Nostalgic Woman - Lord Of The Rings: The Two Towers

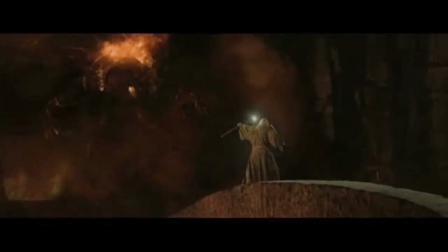[8:18]
Outclassed, you might say.
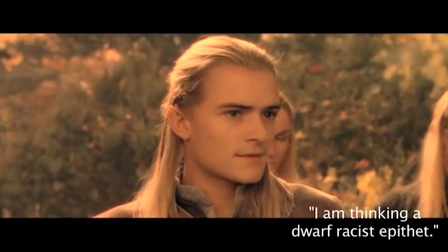[8:22]
He does have a couple of good acting moments.
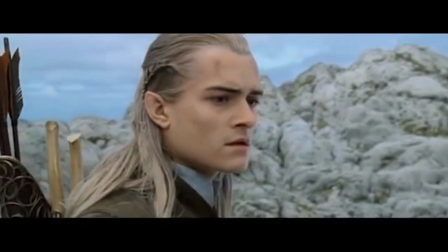[8:25]
And there, right there, that look says, I am an elf and have never encountered mortality, and I don't know how to deal with this.
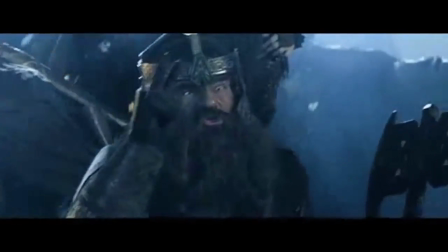[8:32]
That's a good, subtle acting moment. You don't see much emotion from these two in movies two and three, just the development of their friendship.
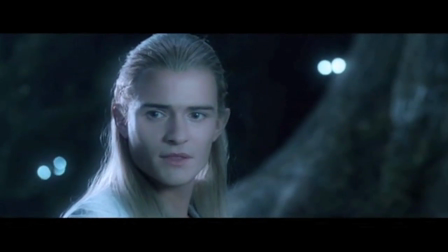[8:39]
But I like what little we do get in movie one.
For me, the grief is still too near.
It is there.
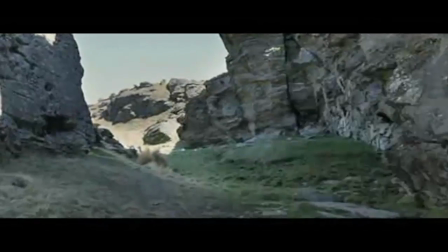[8:45]
Just not very often. Right, Gimli? Oh, he fell down. The two towers features the two plot threads and there is a cornerstone for both of them a centerpiece if you will the first being probably my least favorite giant chunk of The movies and the books for that matter except Tom Bombadil and that of course is the Battle of Helm's Deep Not because it's bad,
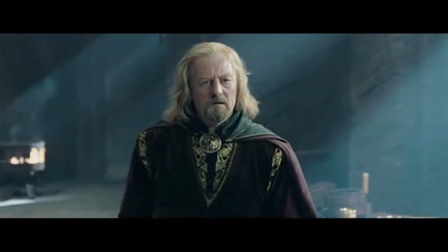[9:13]
but it just goes on and on and it starts to feel like padding after a while Also, what the hell is this?
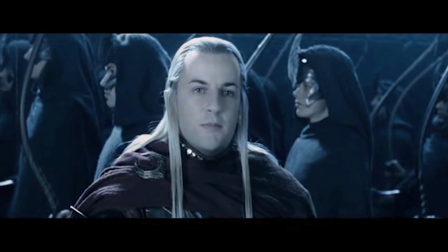[9:21] An alliance once existed between elves and men. We come to honor that allegiance.
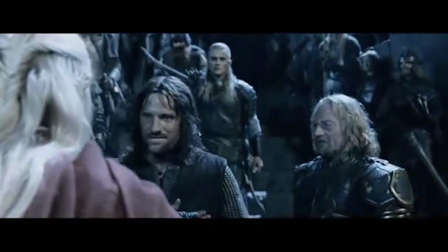[9:27]
So the second to last alliance. Arwen was originally in these scenes.
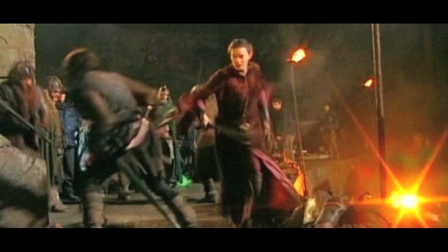[9:32]
No, really.
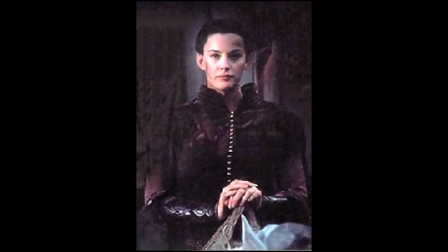[9:33]
So I have to assume that the elves were like, she snuck in with them, and then they cut her part, but kept the elves, and also this guy goes down. Do you remember this guy's name? Casual moviegoer that saw Fellowship once or twice a year ago?
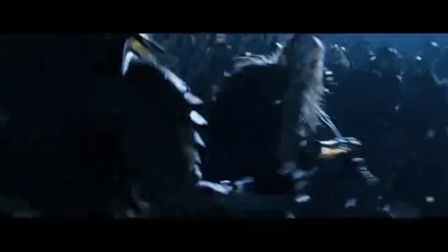[9:50]
Or that he was even in the first movie? Hey, guy with no emotional bond to any of the characters.
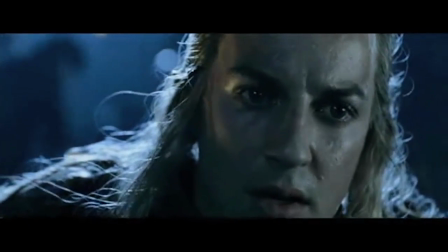[9:57]
Did you just show up for the sole purpose of dying a beautifully tragic death? So I feel like this little chunk was trying to capture a little bit of that magic that was Boromir's death in the first movie.
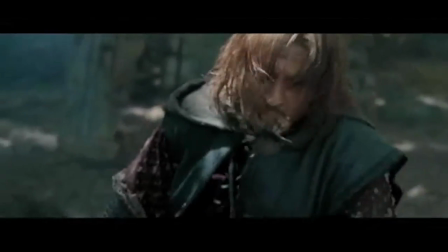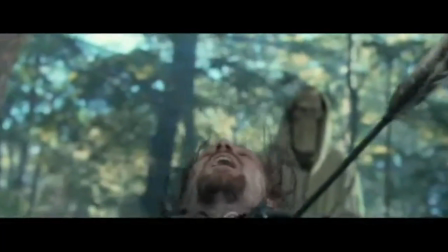[10:16]
But it works when Boromir dies because, A, it's the end of the movie, and B, we just spent hours with him, getting to know him, learning his struggles.
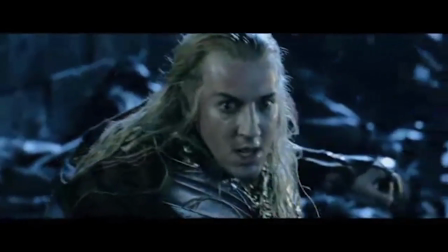[10:25]
I know who you are, guy who was in the first movie and was kind of a dick for like 20 seconds.
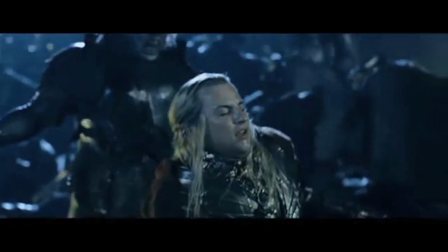[10:31]
But what about Joanne and Cletus? I guess they'll think this is sad because the music tells them it's sad, but really,
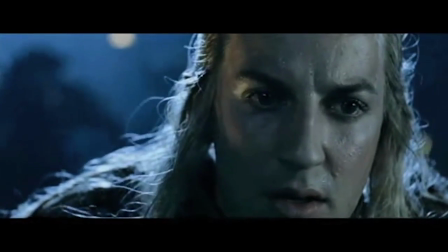[10:38]
for the casual viewer, no one knows who you are, guy who is getting tragic death scene.
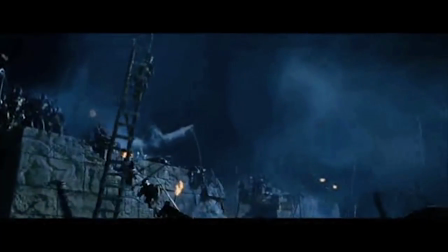[10:43]
Helm's Deep in the book is really not that long, or dramatic.
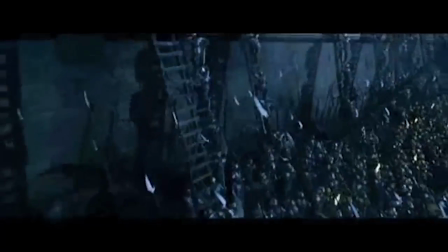[10:48]
Yes, there are 10,000 orcs that show up to fight, but they're quickly driven back by the awesome might of Helm's Deep and then Gandalf shows up and they get eaten by the trees.
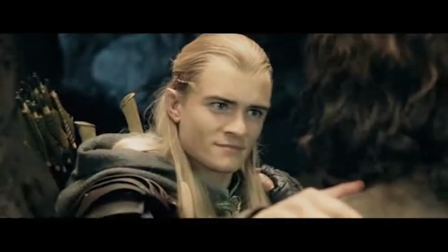[10:56]
But the build-up to the battle in the movie goes on and on and is longer than the battle itself.
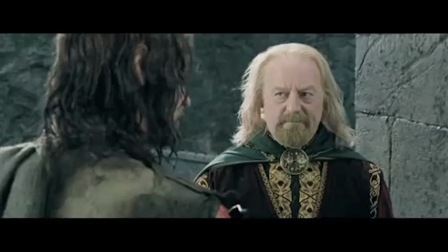[11:03] This is no rabble of mindless orcs.
Okay, so you're saying it's hopeless.
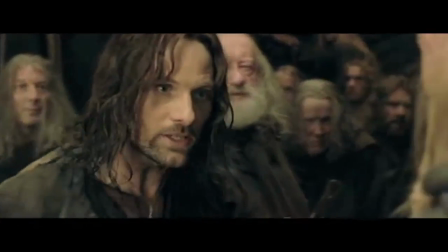[11:09] Not the Dagathair!
Okay, so you're saying it's hopeless?
They say that it is hopeless.
Yes, we know it's hopeless. Although, if it wasn't for Helm's Deep, we also wouldn't have the best worst shot in all three films.
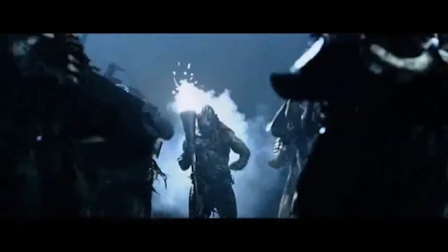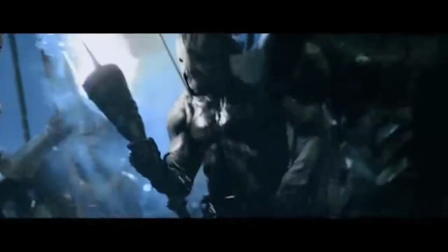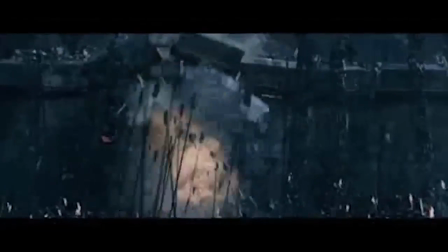Admittedly, it is pretty hard to pick and choose what will end up in the theatrical cut, bearing in mind that the theatrical cut is the version that most people will ever see. But all of this buildup for Helm's Deep comes at the expense of some really good stuff that you only see in the extended version.
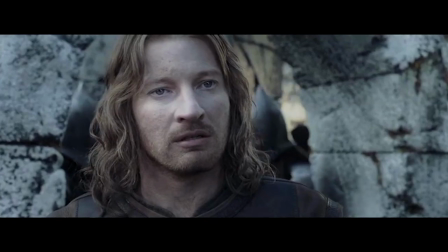[11:52]
Like this scene with Boromir and Faramir from the extended cut that sets up Faramir's relationship with his father,
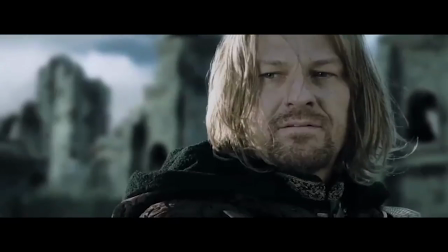[11:58]
and the love that the two brothers have for each other, and the preferential way that Denethor treats Boromir,
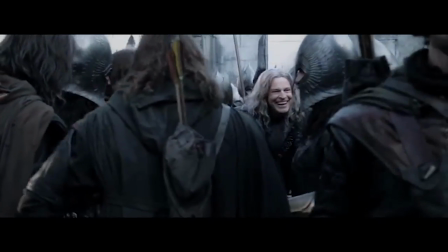[12:02]
and how Boromir's not cool with that.
A more moment of peace can he not give us that.
And moreover, we really need a scene to get to know that humanizes Faramir, because he is an asshole.
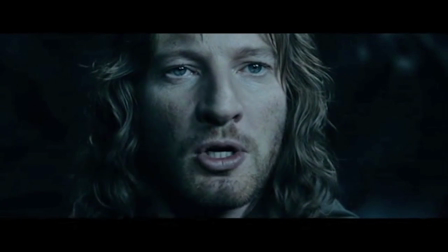[12:15] The ring will go to Gondor.